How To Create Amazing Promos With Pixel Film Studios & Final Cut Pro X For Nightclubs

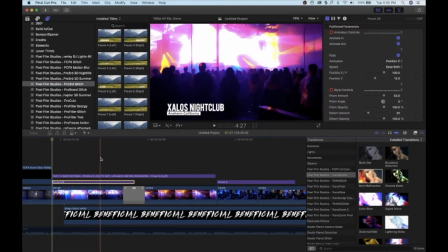284s
This allowed me to have a stylized reveal of the club's name and the city it was located in without being too distracted by the background.
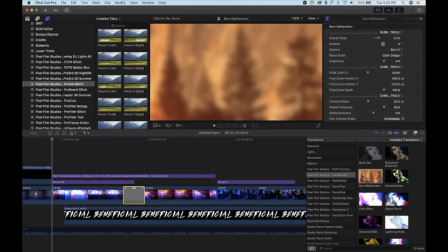290s
And the transition that I used here was Burn Malfunction from Trans Distort. Onto this next clip here, I have a shot of the bartender pouring us a couple drinks,
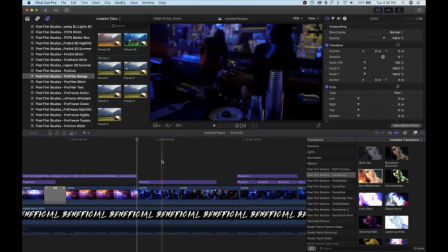298s
so I use preset 2 from Shapes under Pro Filter Energy just to add a little texture to that shot.
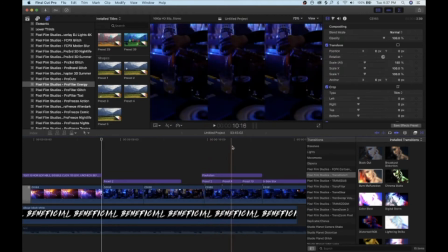303s
Going a little further, you can see I cut the video into halves, thirds, and fourths. I did that with the Pro Cuts filter.
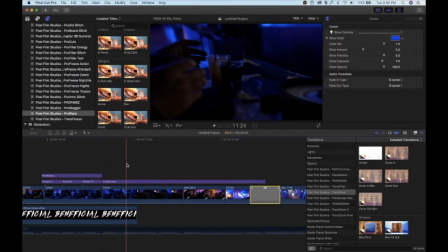309s
On this next clip, I warped the video by using the Pro Warp plugin. I used 5-side star, and that just gives it a nice trailing effect.
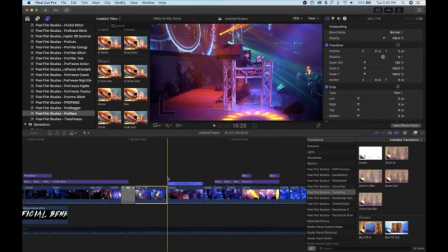316s
And then we transition out with Center from Transglow. This next shot is from my videographer walking up to the stage coming behind me while I was DJing.
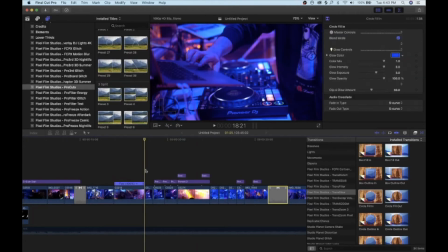324s
I just did a speed ramp on that one. I sped it up about 400%. And in this next area, I just did a different variety of pro cuts, making sure that they were all cut on the beat of the song.
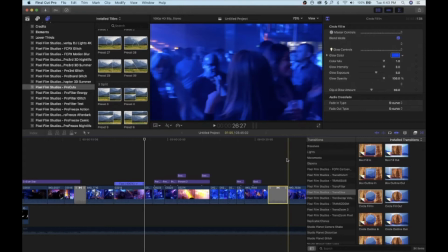332s
And then we filter it out with Circle Fill In from Transglow. And I'll go over here and highlight it here so you get an idea of what that looks like.
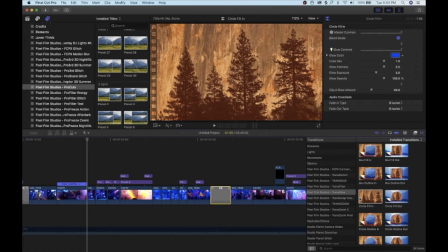339s
You can always preview it by just hovering your mouse over the thumbnail and scrolling through.
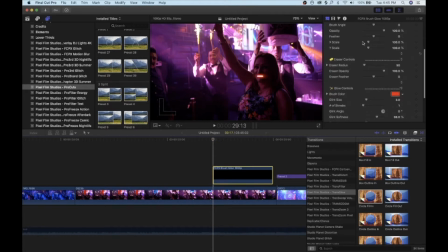343s
For this next part, I use the brush glow filter again, and just keep in mind you can always just scroll down to glow controls and you can change whatever color you want the glow to be. In this instance, I use red, and what I did in order to make a strobing effect was I did every other frame her mouth and every other frame her eyes.
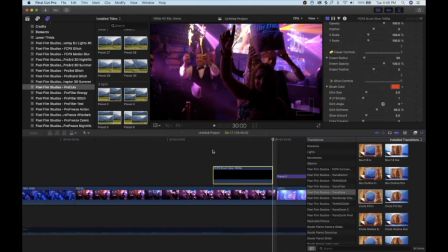361s
So you can see what that looks like, and then when you play it back, this is what it looks like.
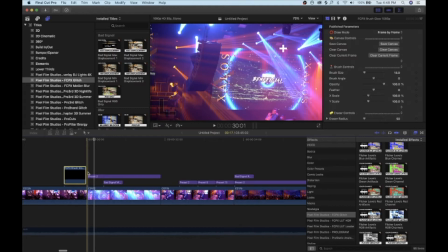364s
For this next part, I use Bad Signal Minimum Displacement 1 from the Glitch plugin, and I use Shape Preset 2 from Pro Filter Energy.
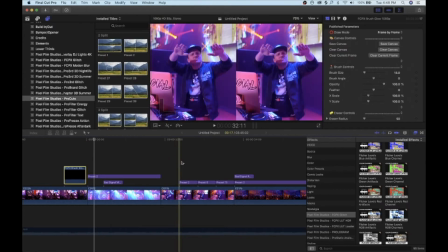373s
On this next one, I use Pro Cuts again, and to make sure every time that it cut, it was to the beat of the song.
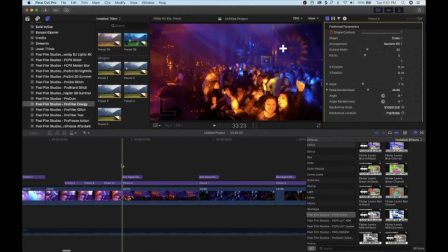378s
For these next couple clips, I just used Bad Signal RGB only from the Glitch pack, and from Pro Filter Energy, I use Preset 1 and 2 just to give a little texture.
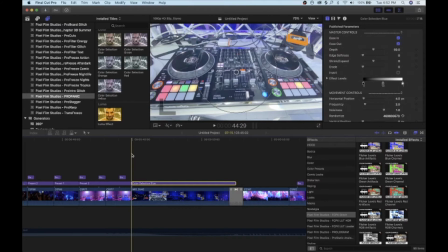387s
And for right here during this breakdown part, I use Pro Panic Color Selection Blue. And that just basically gives it a shaky effect. And then we fade out with Zoom In Blur from Transglow.
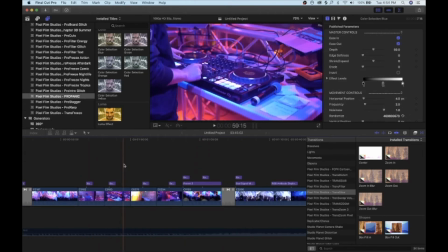402s
Continuing forward, just a couple bad signal glitches, and preset 2 again under Shapes from Pro Filter Energy,
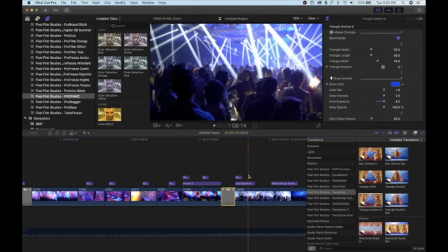408s
followed up by a transition with Triangle Outline In from Trans Filter Glow. And I'll go ahead and scroll over here over the thumbnail so you can see what that looks like.
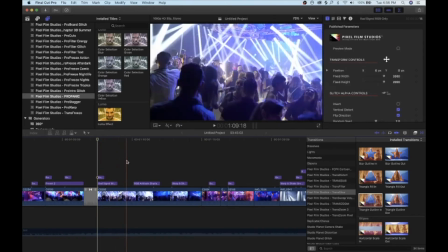415s
For the most part, really just using a couple different glitch effects can really help to texturize your video.
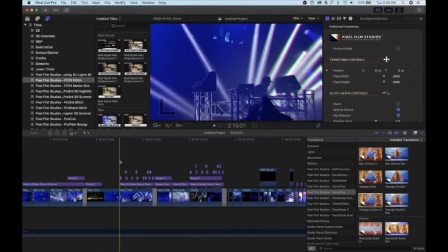421s
Pretty much for the rest of the video, I just did a combination of warp and shake, and a couple of the Pro Filter Energy shape presets.
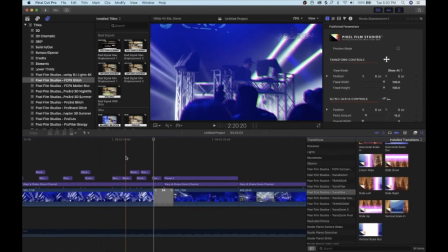426s
Since there were so many spotlights and moving headlights, I felt like this was the perfect opportunity to use Transglow, which as a default is usually pink, but you can actually change it to any color that you like. Since the lighting of the club all had a blue tint, I decided to change the color to blue so it went along with the look of the club.
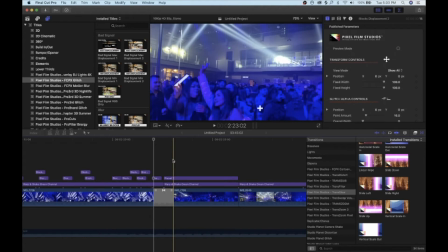442s
And as you can see, that was a nice transition there.
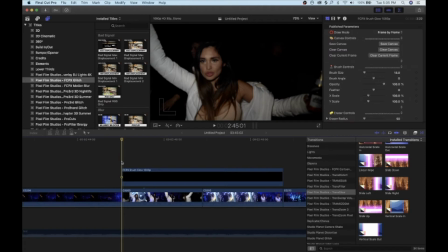444s
Then I saw in this clip, this girl was making eye contact with the camera and even blows a kiss at the camera, so I thought that was a perfect opportunity to use the brush glow effect. So this is what I did to animate what she was doing, and I'll show you frame by frame.
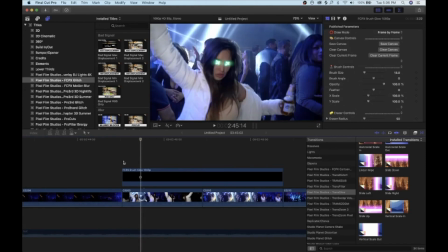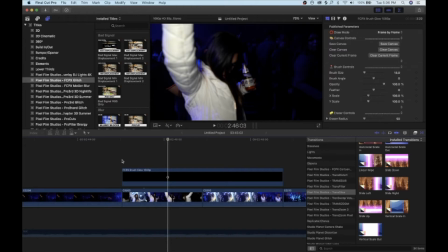462s
As you can see, I did every other frame, which gives it a strobing effect. Continuing over here.
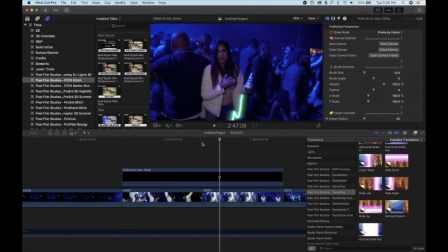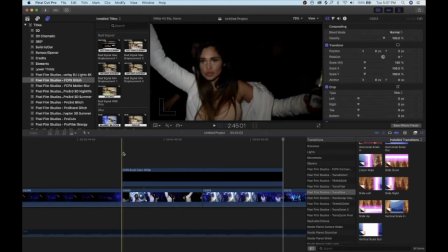477s
And I'll play that back for you so you can see it in real time.
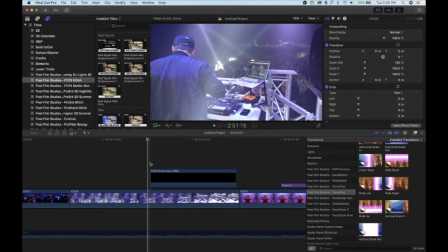482s
And I thought another brush glow effect would look cool to highlight the DJ equipment, so I'll show you what I did here frame by frame.
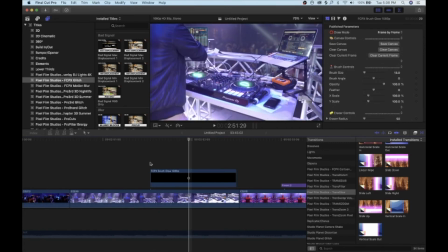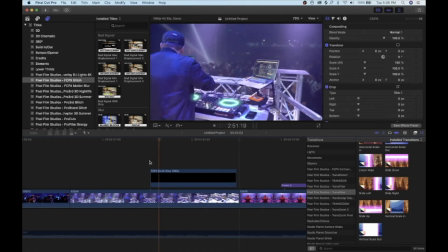494s
And I'll play that back for you in real time. And we only got a little bit more to go here.
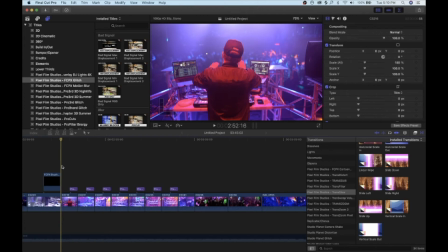499s
During this footage where I was DJing, I used Pro Cuts, and I chopped it up to the beat of the song all the way through.
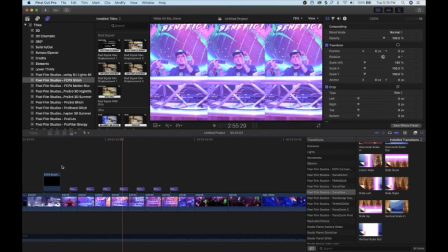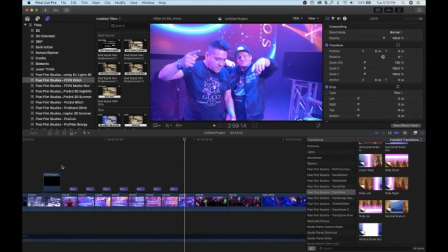511s
Big shout out right here to my homeboy DJ Cess. He's the one who gave me the opportunity to perform at his club.
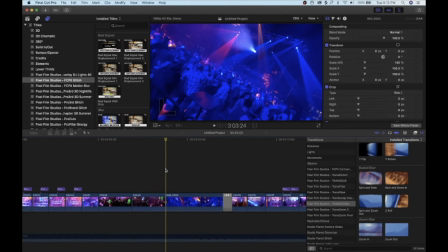516s
Now I actually did this next shot without using a gimbal. I just used my iPhone 11 Pro and I rotated it in my hands. That way I give it this Warp 360 effect. And then I mixed out with Spin and Fade from Transzoom. Show you what that looks like.